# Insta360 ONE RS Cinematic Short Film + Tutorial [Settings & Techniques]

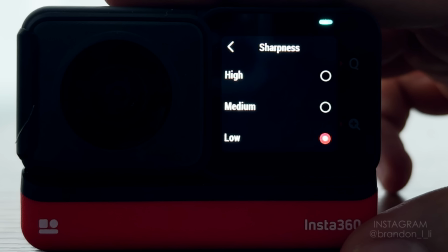[6:03]
For the 360 lens, there's not a whole lot of difference in the settings: sharpness low, regular video mode, not HDR,
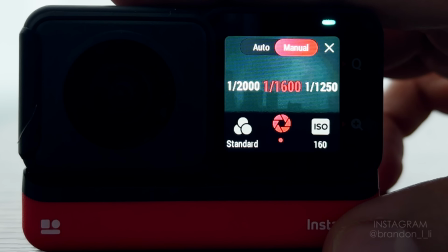[6:09]
5.7K, 24p, manual exposure, and that hack of switching over to auto and then switching back to manual,
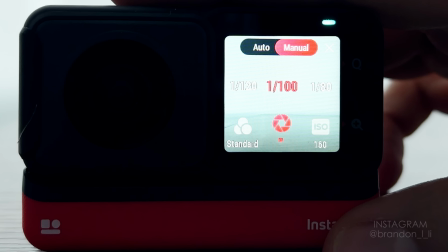[6:16]
that works for the 360 lens as well. But because it's tricky to expose for a 360 image, I do sometimes leave it in full auto when I'm shooting 360, especially in situations where the light is changing a lot or I'm moving through mixed lighting.
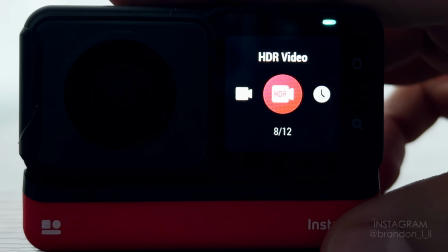[6:30]
And I will sometimes use HDR when I'm dealing with too much dynamic range in the scene, but it is a last resort.
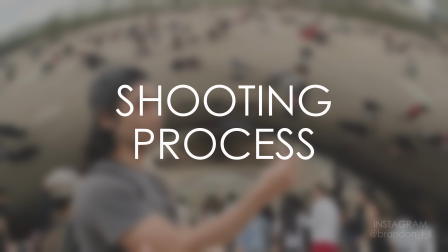[6:36]
Okay, those are my settings. Now let's talk about my shooting process.
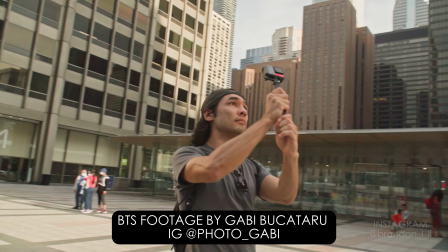[6:40]
Everything you saw in the Chicago video was shot with just the ONE RS and a selfie stick, no gimbals, no other accessories.
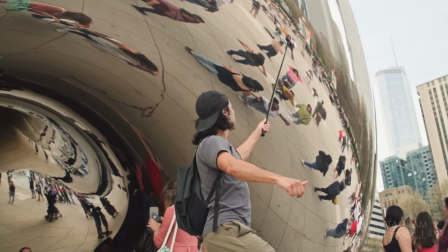[6:46]
The way I see it, if you're gonna use a gimbal, you might as well go with a bigger camera as well, because it's not gonna fit in your pocket anymore.
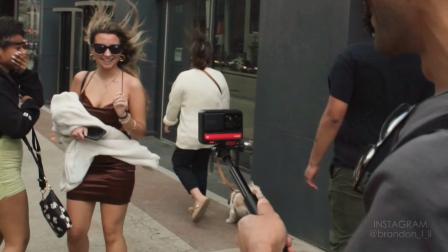[6:52]
The whole point of using action cameras is portability and flexibility. So for this video, I just used Insta360's tiny selfie stick,
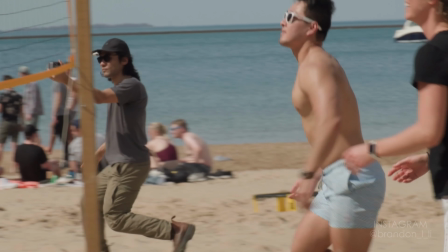[7:00]
or I went handheld because that's what fits in my pocket. So how did I get smooth shots with no mechanical stabilizer at all?
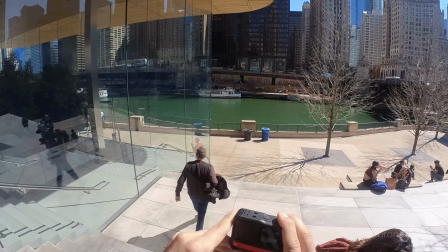[7:06]
Well, it's a combination of the in-camera flow state stabilization and the way I move my body.
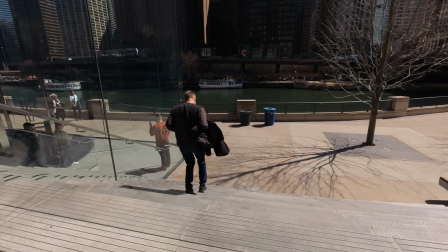[7:12]
Proper body movement is really important, whether you're shooting handheld or with a gimbal. I actually have a whole film school course explaining my movement techniques.
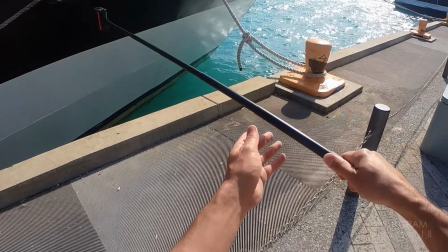[7:19]
There's a link in the description if you're interested, but I will give you a quick breakdown of how that works here.
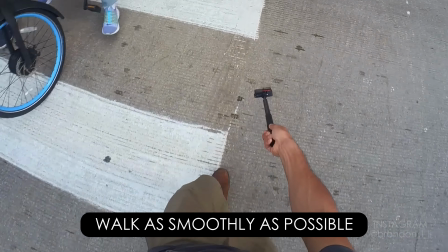[7:25]
First, I try to walk as smoothly as possible, like I'm holding a full glass of water and I'm trying not to spill it.
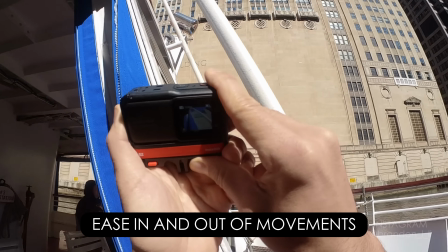[7:31]
This is called the ninja walk. Second, I ease in and out of each movement so that it has a nice gliding feel.
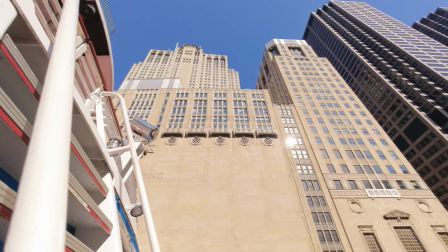[7:37]
Then I let the flow state stabilization handle the rest of the little jitters, and the end result is a nice smooth shot.
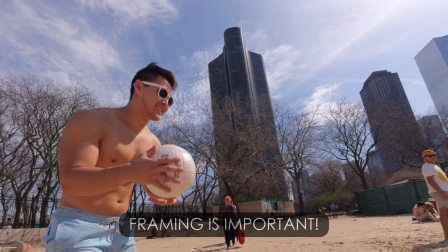[7:43]
So that's how I get smooth movements in my shots. The next important decision is the framing of the shot.
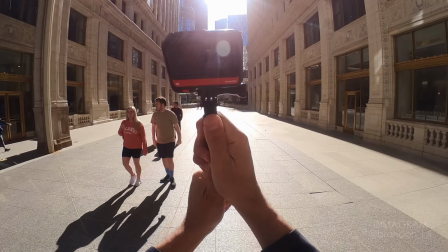[7:48]
Choosing the right kinds of subjects and the right angles is also crucial for making action camera shots look good because you can't zoom in.
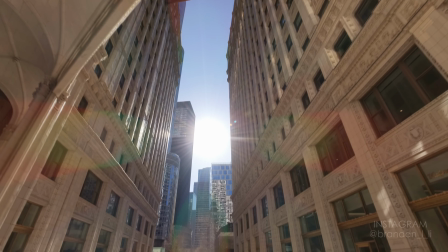[7:55]
So obviously you need to take advantage of that wide angle perspective.
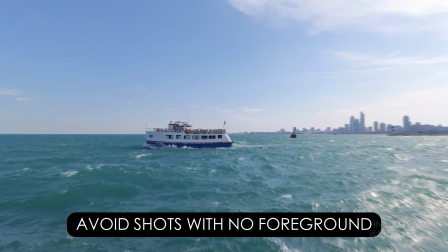[7:59]
So for this video, I avoided distant subjects with no foreground elements in the shot because that's boring.
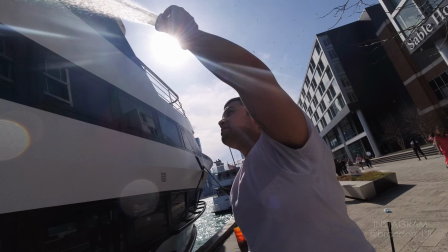[8:05]
Instead, I mostly did shots where there was some interesting subject within about 1 meter of the camera.
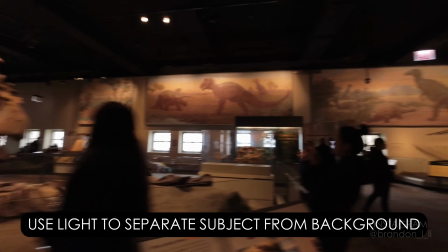[8:11]
I also tried to film subjects that were in some sort of direct light or spotlight that separated them from the background.
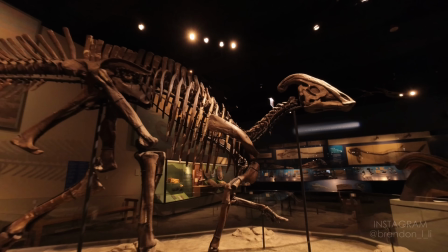[8:17]
This is because I had no depth of field blur in the background because it's a wide angle action camera,
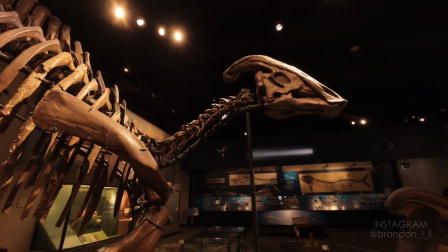[8:23]
so I had to use light instead to separate my subject from its environment.
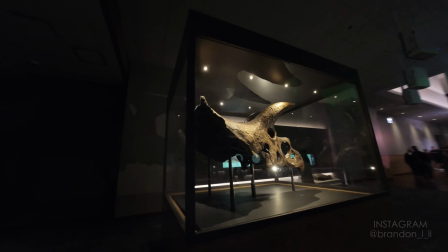[8:28]
Also, the dynamic range on the ONE RS is good, but it's not as good as a cinema camera or a mirrorless camera would be,
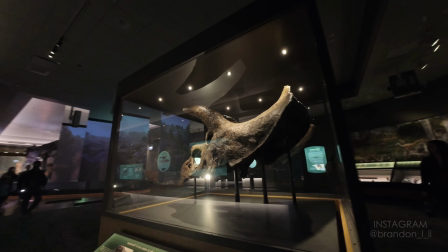[8:35]
so I didn't want to try to pull too much detail from the shadows in post.
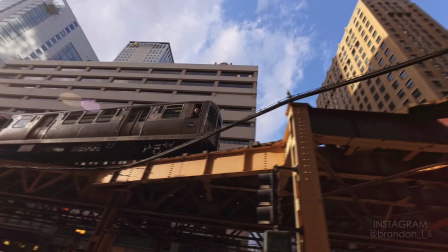[8:39]
Instead, I chose my lighting very carefully to avoid putting my subjects in the dark parts of the shot.
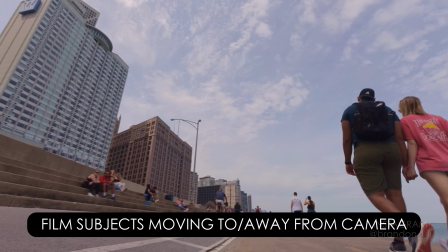[8:45]
And to add a sense of motion and energy to my shots, I filmed a lot of subjects that were either moving toward the camera or moving away from the camera.
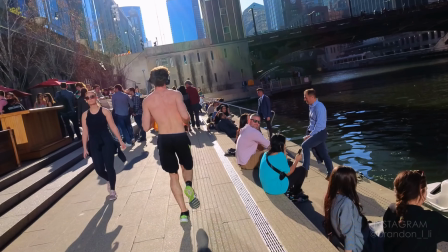[8:53]
This is because wide-angle lenses exaggerate movement on that axis, moving toward or away from the camera.
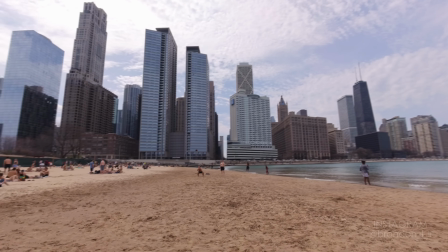[8:58]
They make it look like that movement's going faster. So this makes the shots more exciting.
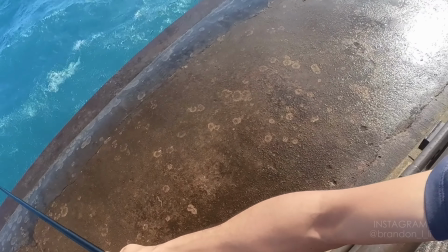[9:02]
One good thing about shooting with an action camera like the ONE RS is that I didn't really have to worry about getting too much water or sand on the lens.
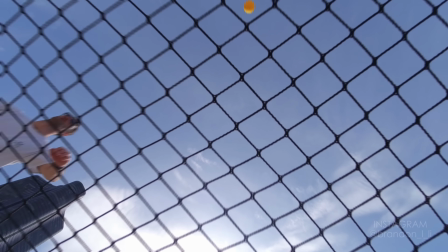[9:10]
So that allows me to do riskier shots, such as this shot during the spikeball game, where I laid down the camera in the sand under the net.
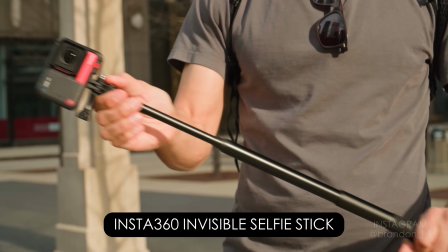[9:18]
The selfie stick was my only accessory that I used here.
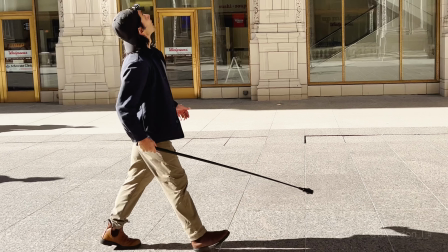[9:21]
I used it, of course, for selfies, and I also used it for high angles, low angles, and going through small spaces.
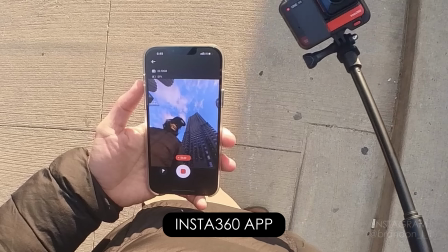[9:32]
When I filmed with the selfie stick, I would often set my framing using the Insta360 Go app.
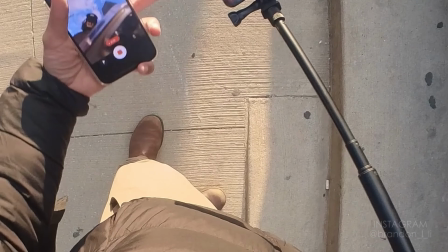[9:38]
This is one time when it was really useful to spend that time to connect the app.
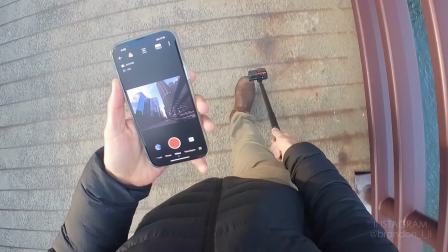[9:41]
Mainly, I just used the app when I couldn't see the camera's screen and I needed some other way to frame my shot.
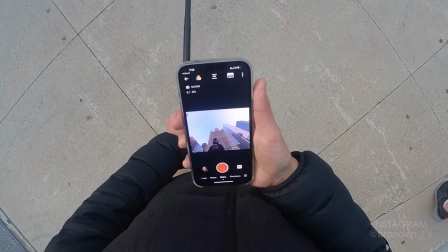[9:47]
The app connects wirelessly to the camera and it gives you a real-time preview, and it also gives you playback of your takes and you have access to the camera settings.
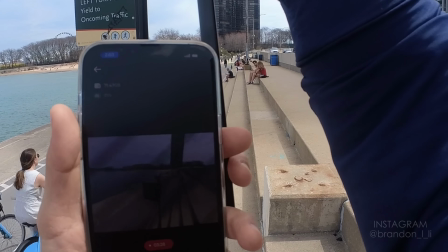[9:55]
There is a bit of delay with the app and the resolution isn't super high, but it's perfectly adequate for getting your framing before you hit record.
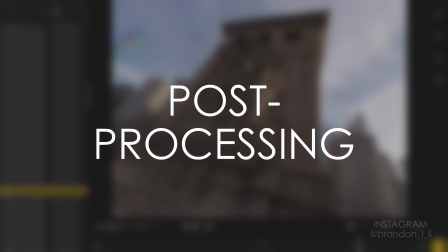[10:02]
Okay, now I'll just quickly talk about how I processed my ONE RS footage in post.
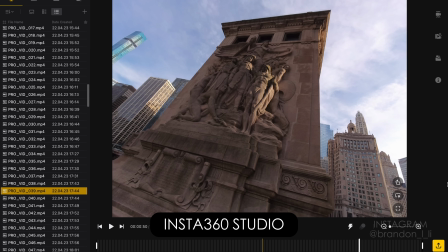[10:07]
I used Insta360 Studio, which is the desktop app, not the mobile one.